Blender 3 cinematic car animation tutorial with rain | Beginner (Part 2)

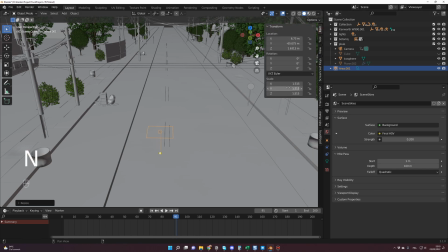4:19 Or you can simply go in the item dimension here on the scaling and scale whatever you need.
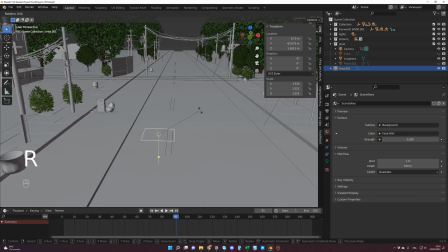4:26 You can also rotate it, so it's the same, but you have to press R. And you can do that here also.
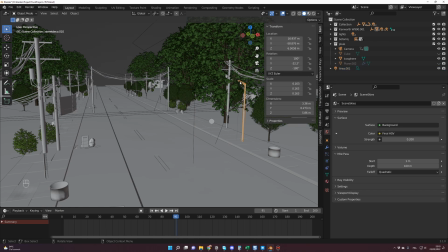4:32 So this is exactly what I did for the street lamps. I just created an area light and put it there.
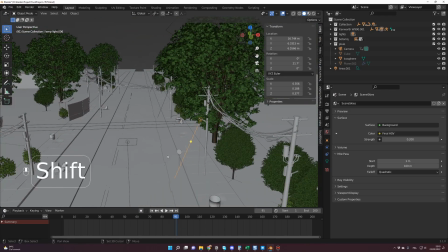4:40 Yes, and one more thing, for the area light I have created, as you can see, they got an ellipse shape.
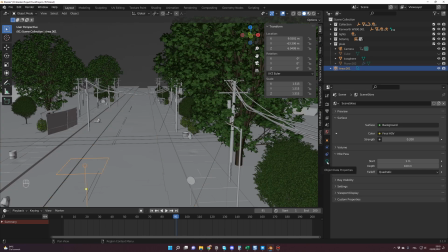4:45 So you click on the area light and you go here on the object data properties when you have your light selected. And instead of square here, you can change to disc or ellipse.
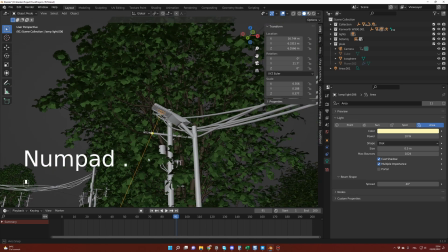4:56 And in my case, I think it was disc. Yep. And if you're not using my assets, in the street lamp, don't forget to create an emission light.
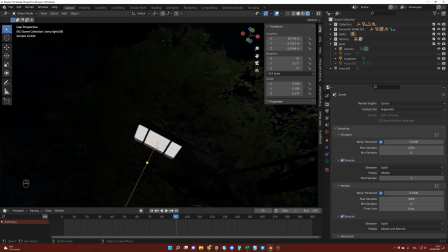5:04 Let me show you. I will go in render mode. The thing with lights is that they are not emitting any lights at the origin. So if you want to have this light effect, you have to create a material for that.
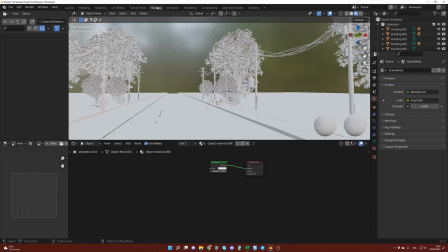5:17 And what I did is just, if we look at in the shading of this street lamp, I have just created an emission node for this square inside.
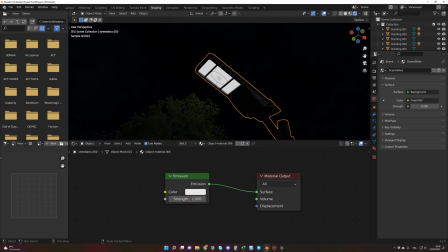5:25 So it has some lights coming from it. Otherwise, the street lamp would be like this. You see?
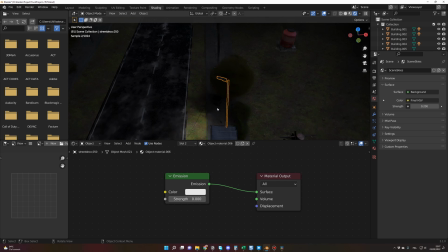5:32 You still have the light coming from the area light, but you have nothing in the source.
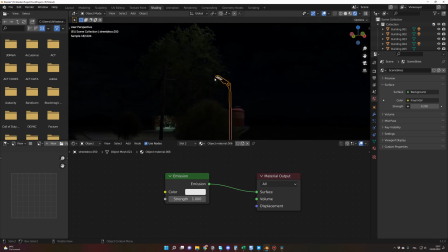5:37 That's why you need this material to simulate that there is a light source inside the street lamp.
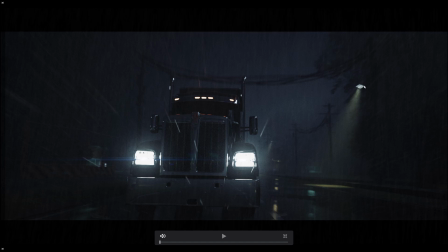5:42 And we can verify that in the final result. This is not the area light. This is the emission node I have created for the material inside the street lamp.
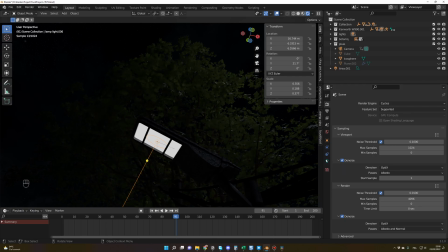5:50 Concerning the power of the light, you click on your light and you go in Object Data Properties. And for my case, I choose a power of 10 watts. But it's okay if you prefer 8 or 6, but not more than 10.
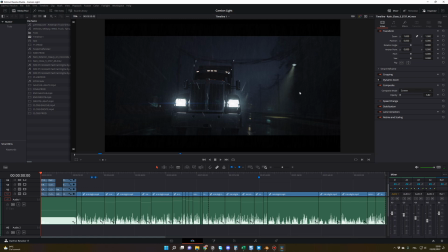6:02 You don't want those lights to drain too much attention. As you can see, 10 is more than enough, but I think 8 or 6 would have been better.
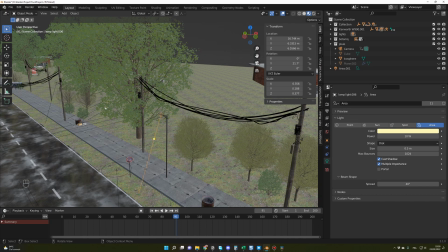6:09 And because you use Alt-D to duplicate the street lamps, all the street lamps power will update when you update one.
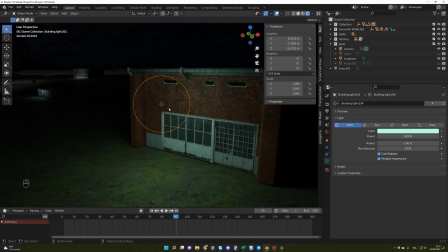6:16 Concerning the building's lights, they are mainly here for the style and for the mood, but they are not really lighting the scene. With the power of 170 watt, and I have selected some color to give some style.
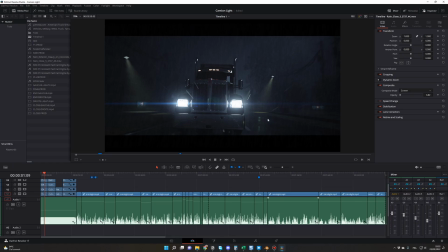6:29 And as you can see in the final result, they are mainly here for the decoration.
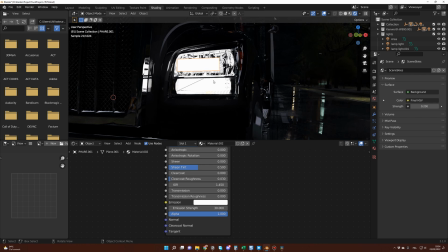6:34 For the truck headlights, it was just 2 small planes for each side with an emission intensity of 30.
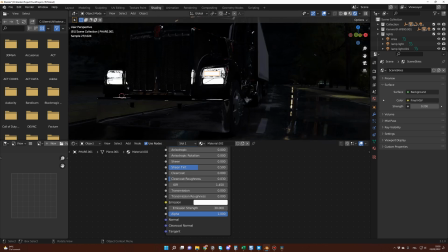6:40 The idea for the headlights, you just create one and you duplicate the 3 others. So when you change the intensity, every plane is updating at once. I did not use area lights when the camera was in front of the truck because of the fog, which was resulting in a strange effect.
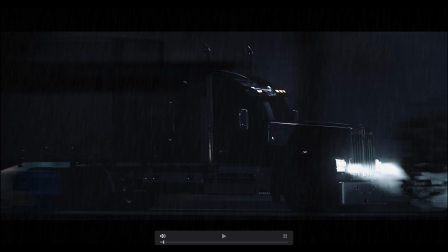6:54 But I did use area lights when the camera was on the side to see the lights beam, as you can see here.
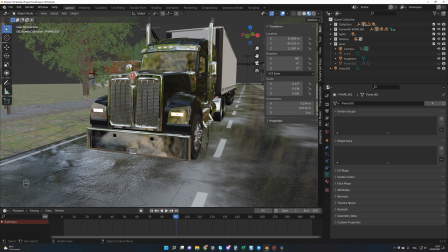7:00 But then I forgot that it's a beginner tutorial, so let me quickly show you how you can create those lights.
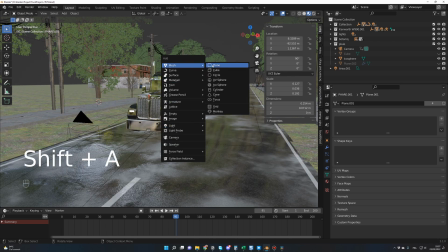7:05 So you press Shift A, you go in Mesh Plane, and let me raise it again.
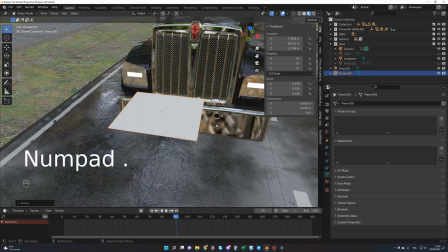7:10 I will scale it down, numpad period to zoom on the object.
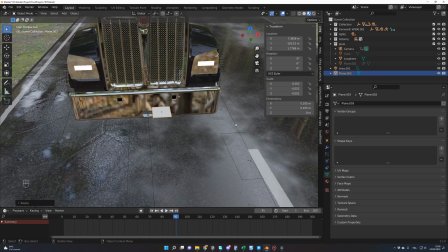7:14 I will scale it down maybe like that, and I will rotate it on the X,
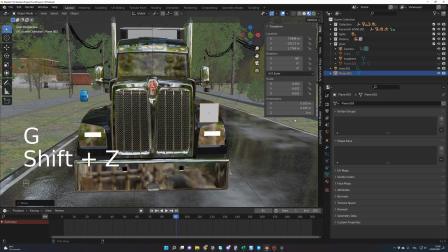7:23 90 degrees, and let me move it. I go in top view, Shift Z, and I move my light here.
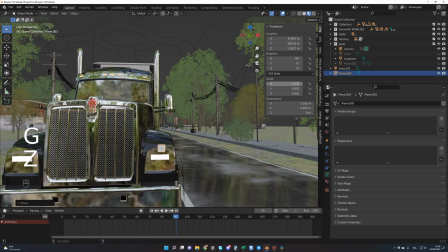7:31 Okay, let me go back now. So I scale it like that. Okay, and on the Z a little bit. Sorry, on the Y. Yeah, I think now it's nearly the same size.
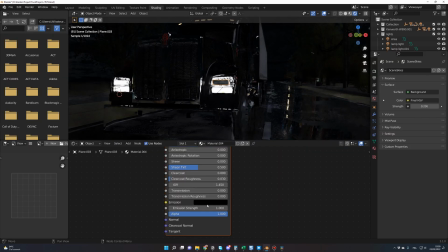7:47 And for the material, you just go in shading, you press new, and you change the emission color to white, and you change the emission strength to 30.
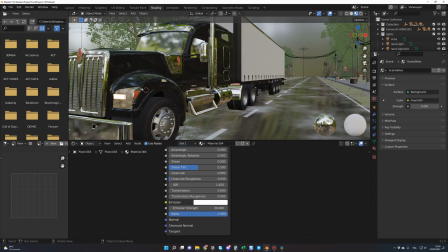7:55 And that's it, you have a light. So to parent it to your truck, you just select your light, you Shift select your truck, and as usual, Control P and keep transform.
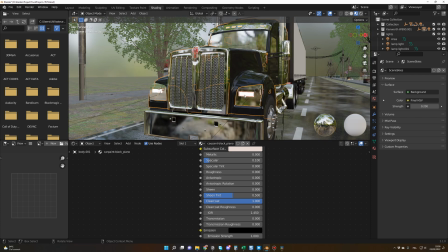8:06 So the plane will be parent to the truck and will follow it. And then you duplicate the 3 others and you parent them to the truck also.
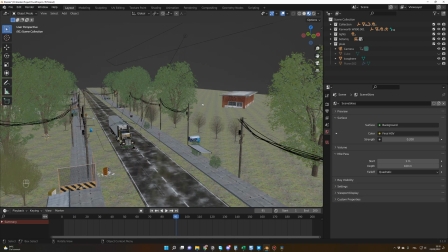8:13 And finally, there is the main light of the scene, which is this big guy, this area light.
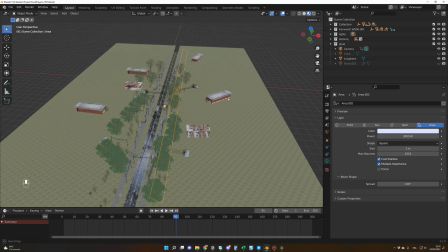8:20 And as you can see, it's a pretty long light and it's nearly the size of the road.
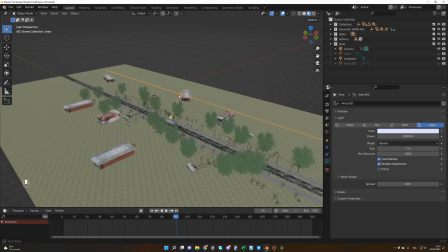8:26 So, or maybe the size of the path, just for your information, in case you want to reproduce this area light.
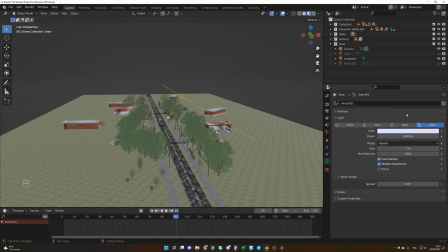8:33 And as I said, it's an area light. The color is slightly blue to give the mood I wanted to the scene. And I set the power to 3000 watts.
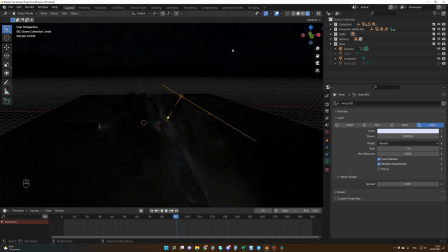8:43 And if we check what this light is doing, as you can see, and let me turn off this light so you will see the result.
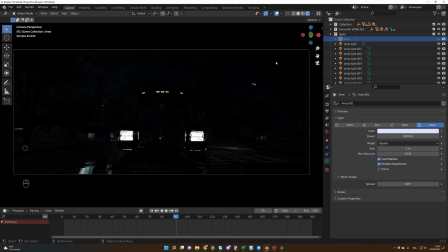8:52 So as you can see, this is really this light which is doing all the job in the scene. So this light is very, very important. And this light is lighting and is giving all the effect that we need in the scene. And as you can see, this light is giving details in the trees.
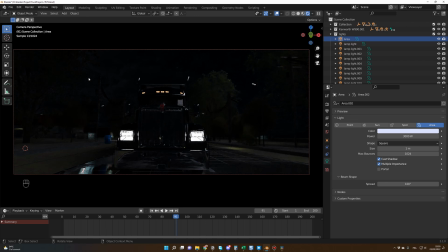9:10 And because it's only on this side, those trees has no details, but it's giving some contrast in the scene. And it is exactly what I wanted for this animation. Because now, if I add the fog, as you can see, the result is beautiful.
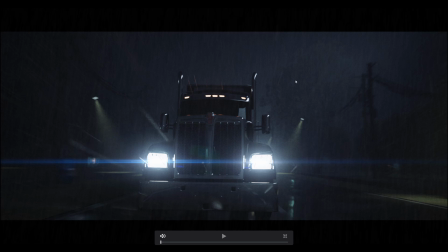9:26 And in the final result, we can really see the job of this light here, which is giving some details here and not here.
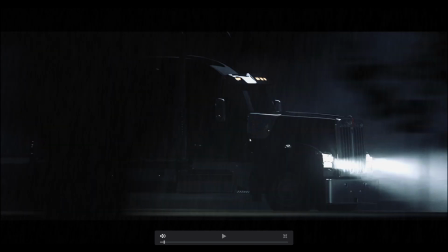9:34 I really love this shot also, this shot of the side, because the camera is on the side where there is no lights. And this is really what we are looking for when you're shooting a scene with a dark mood like that, to have the camera in the opposite position of the light.
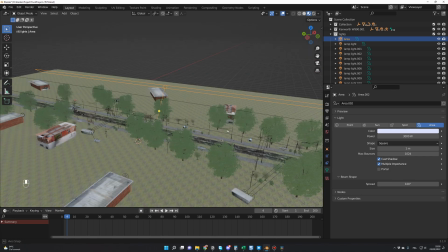9:50 So once again, that's just an area light which is doing all the job and giving all the atmosphere to the scene.
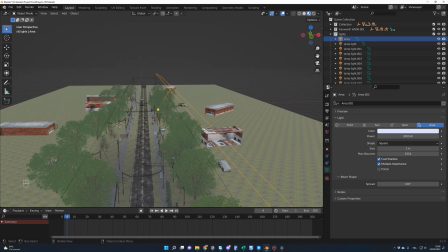9:58 So that's it for the light. Sorry if it was a little bit long, but I really wanted to give you as much details as possible so you can have all the information to recreate the mood you're looking for.
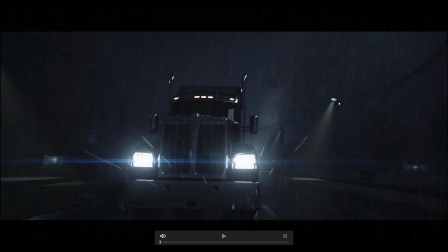10:08 Before we deal with the camera animations, let's add some fog for the volumetric light and for the dark atmosphere.
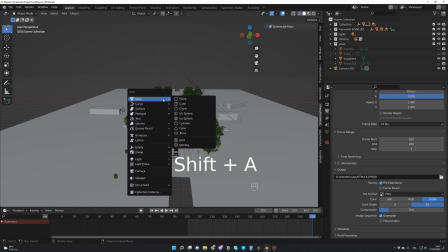10:15 In Blender, you press Shift A and you go on Mesh and Cube.
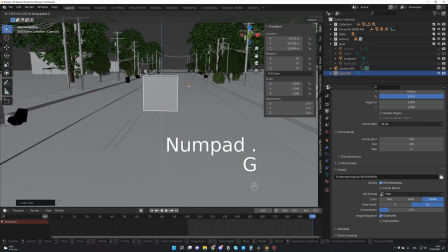10:21 I will press a numpad period and raise my cube a bit. From there, I will change its dimension.
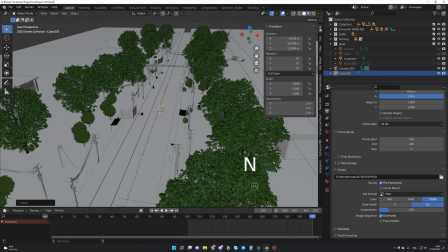10:27 So you press N on your keyboard and you go on the item tab. And here you can easily access the scaling.
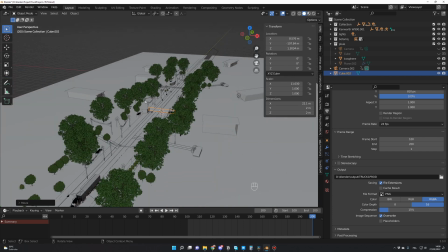10:33 So let me scale it to have it all around the road.
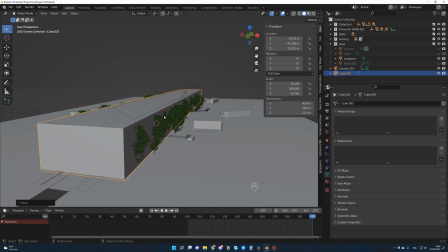10:37 So for the cube, be sure to be just a little bit higher than the top of the trees and to cover the entire road and the sidewalks.
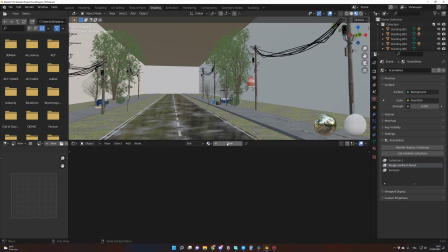10:45 Then you go in shading and you press new. Here you delete the principal BSDF.
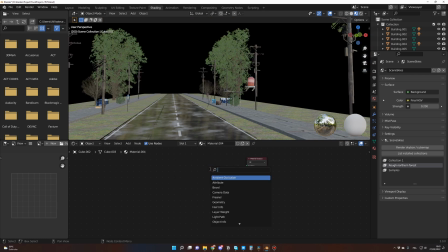10:51 And you press Shift A and you search for volume and you add a volume scatter.
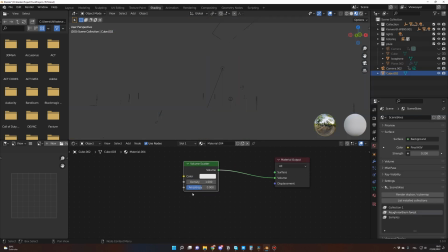10:58 You plug the volume to the volume and I went for a density of 0.03.
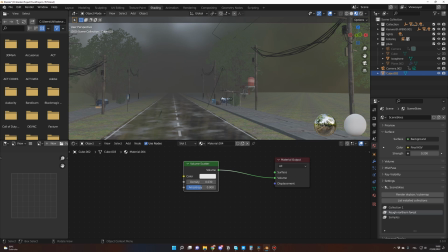11:04 But of course you can try it yourself and change this value to fit your need. With your cube selected, you can go in Object Properties
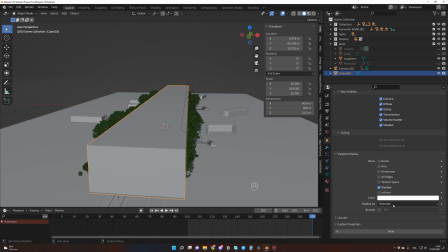11:13 and you scroll down and in the viewport display you select Display as Wire.
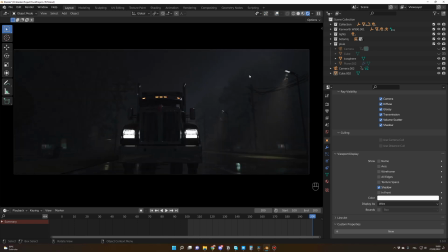11:19 And now if we go in render mode, this is the effect that the cube is bringing on the table.
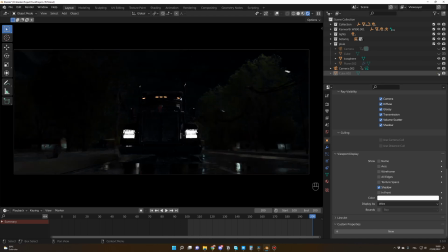11:24 So let's deactivate it so you can better see. It's off and now it's on.
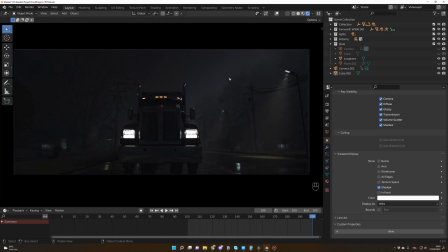11:31 Perfect. Now we can continue with the camera animation. We are dealing with a big truck, a massive vehicle.
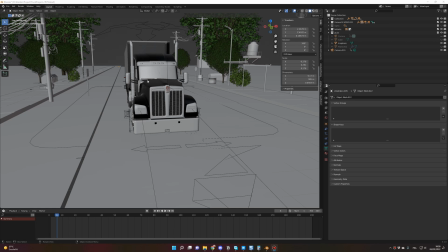11:37 So I knew right from the start that we couldn't use big camera movements or having the camera swinging around.
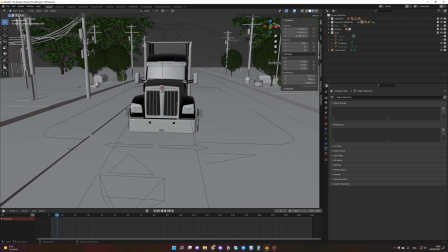11:42 This is a truck, so it's supposed to go in a straight line, ignoring everything on his way and around him. He's in control, you know, he's the boss. But for this scene not to be visually boring, because a straight line is boring, the solution then was to have different camera angles to give some rhythm to the animation.
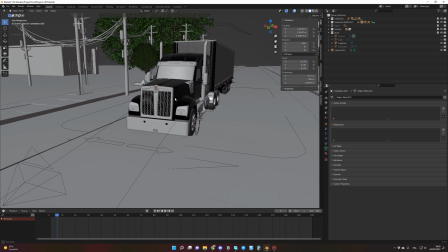11:59 Let's start with the first one, the front view.
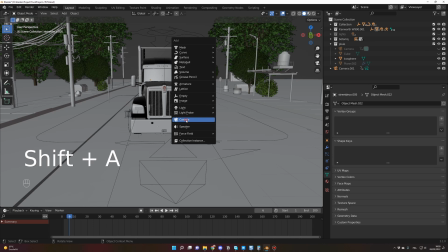12:01 You press Shift A to add a new camera, so camera, and here you press on this little icon to activate this camera.
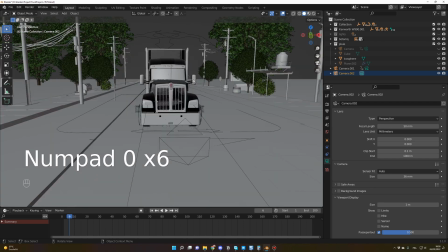12:09 If you press 0, that will be the view of this camera, but first let's go there,
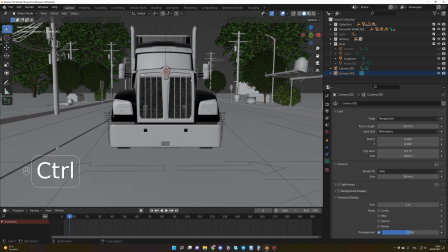12:14 maybe something like that, and you press Ctrl Alt 0, so now this is the view from the camera,
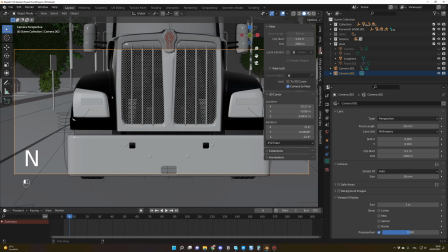12:20 and I will press N, and view, and click camera to view.
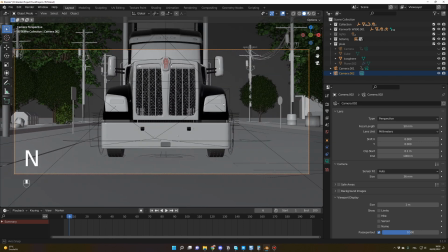12:25 So when I make an update, it's directly from the camera itself.